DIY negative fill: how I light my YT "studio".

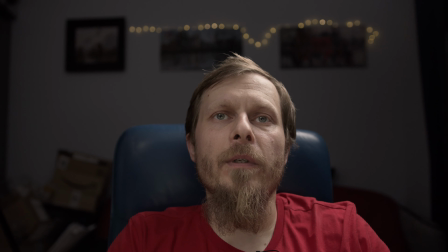This room is 3 by 3 meters and is actually not that easy to lit, since all the walls are light gray. Whenever you put your video light, then it bounces all over the place, and it's kind of hard to get
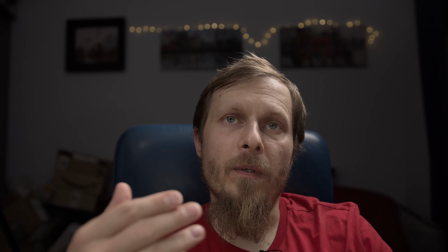subject and background separation because it is so close, and also everything is lit the same way.
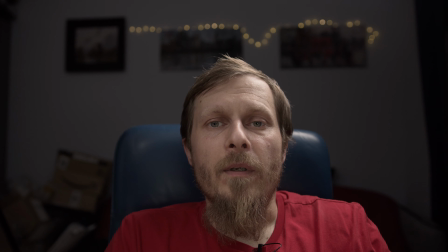So, but since the channel is about the photo and video gear, I tried to lit it properly. I'm not sure I succeed, but I kind of like the effect, so guess this is what matters.
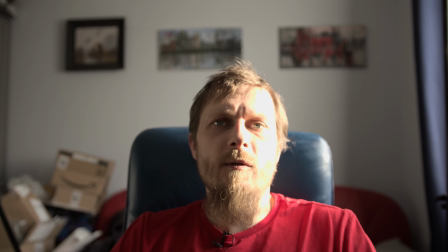This is how my light looks like when there is a natural light coming from the window here.
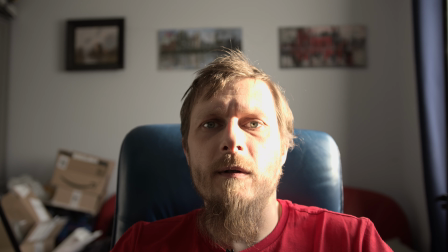It's too hot. Even this is on ISO 100.
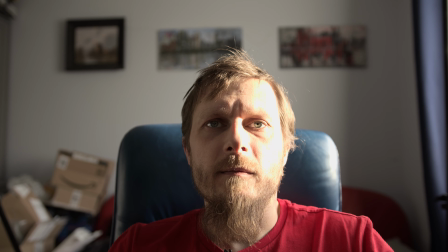Sure, I can stop the aperture, but then I won't be separated from the background.
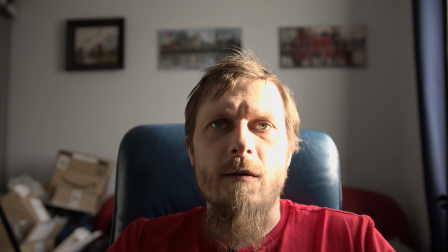But generally, when there is a sun coming, it is almost impossible to record unless I use the ND filter.
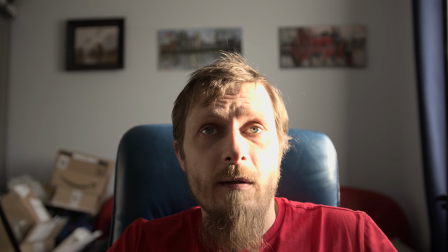So I guess I can block the incoming light to also to get consistent lighting.
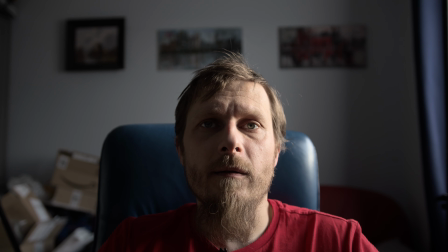Now there are clouds hiding the sun, and it's somewhat acceptable,
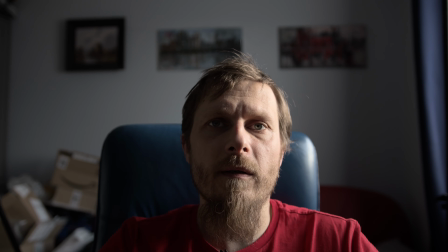except that half of my face is lit, half is not. Although when the sun comes out again, then it would be overexposed again,
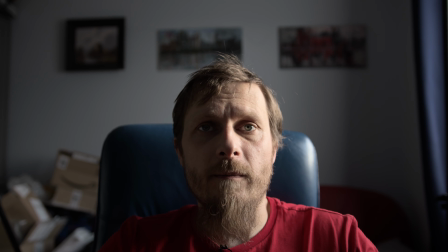so I have to block it and see what happens. So I'm using standard curtains, but then with the curtains everything goes high wire, so I have to adjust the ISO,
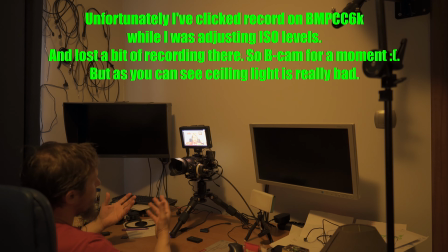and I'd say the best one is the native, so 3200, and it is still bad. The light is coming from the ceiling, so it's like kinda messy, I'd say. There is no separation from the background except the separation which comes from the 1.7 aperture. I guess the lighting which is in the room is not enough, and it's never enough.
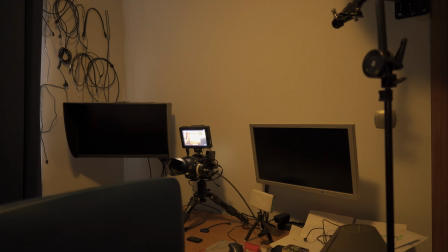And it's good to hide all the coming light if possible. So I guess I have to turn on some kind of the video light. So I got a Godox here, and I'm turning it on.
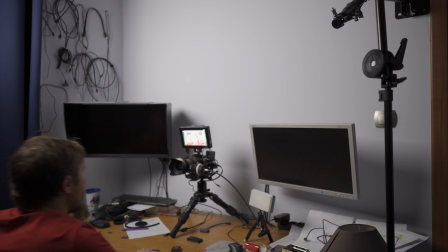So I'm turning off this ugly ceiling light, and now I have to adjust the ISO.
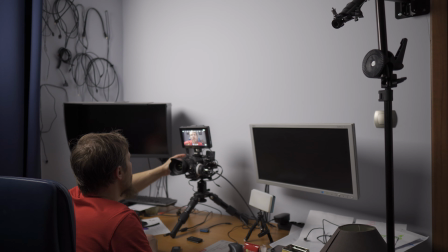Now I have to adjust the ISO, and I'm going to native again. And native in that case is ISO 400.
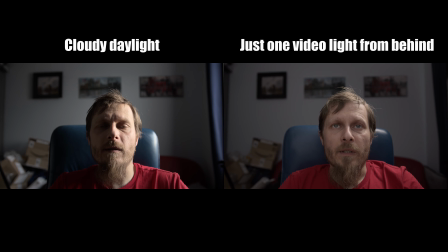It is another native ISO for the Blackmagic 6K because it's a dual ISO camera.
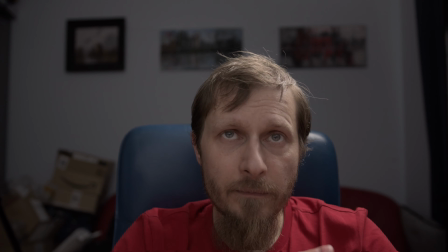So I'd say it started to look decent, although the wall in front of me is light gray,
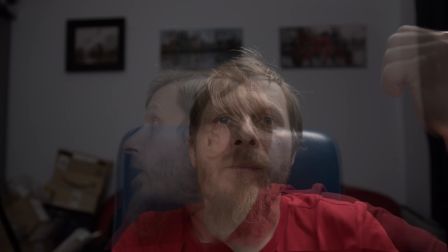almost white, so it bounces all the light from the light which is here to the whole room,
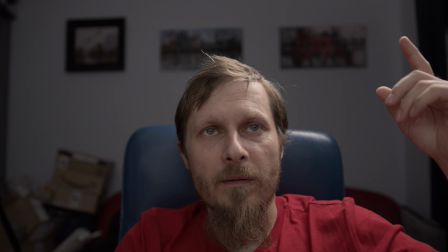I'd say. And so I got some kind of the hair light coming from behind,
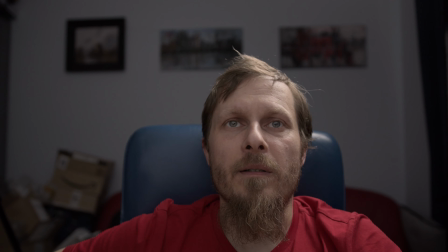but there is no key light because the whole wall is a key light, I'd say. It's not bad because it's a big source of light, it's bounced light, so it's kinda soft light, but it is just bouncing all over the place.
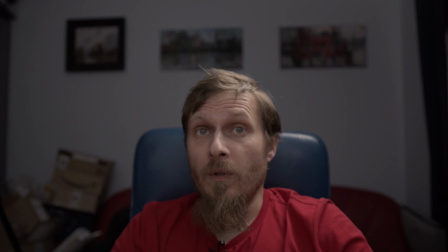So the solution is to just bounce more light onto my face.
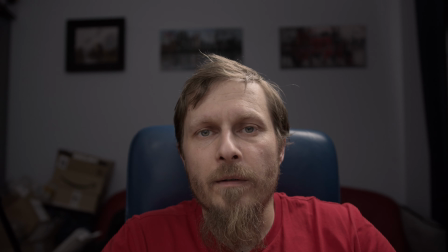I have stolen this idea from Chris Franklin channel because he's doing exactly the same thing,
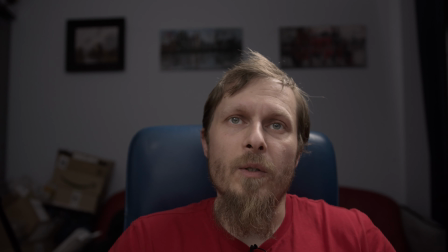although it's a little bit different setup and his room is 10 times bigger. But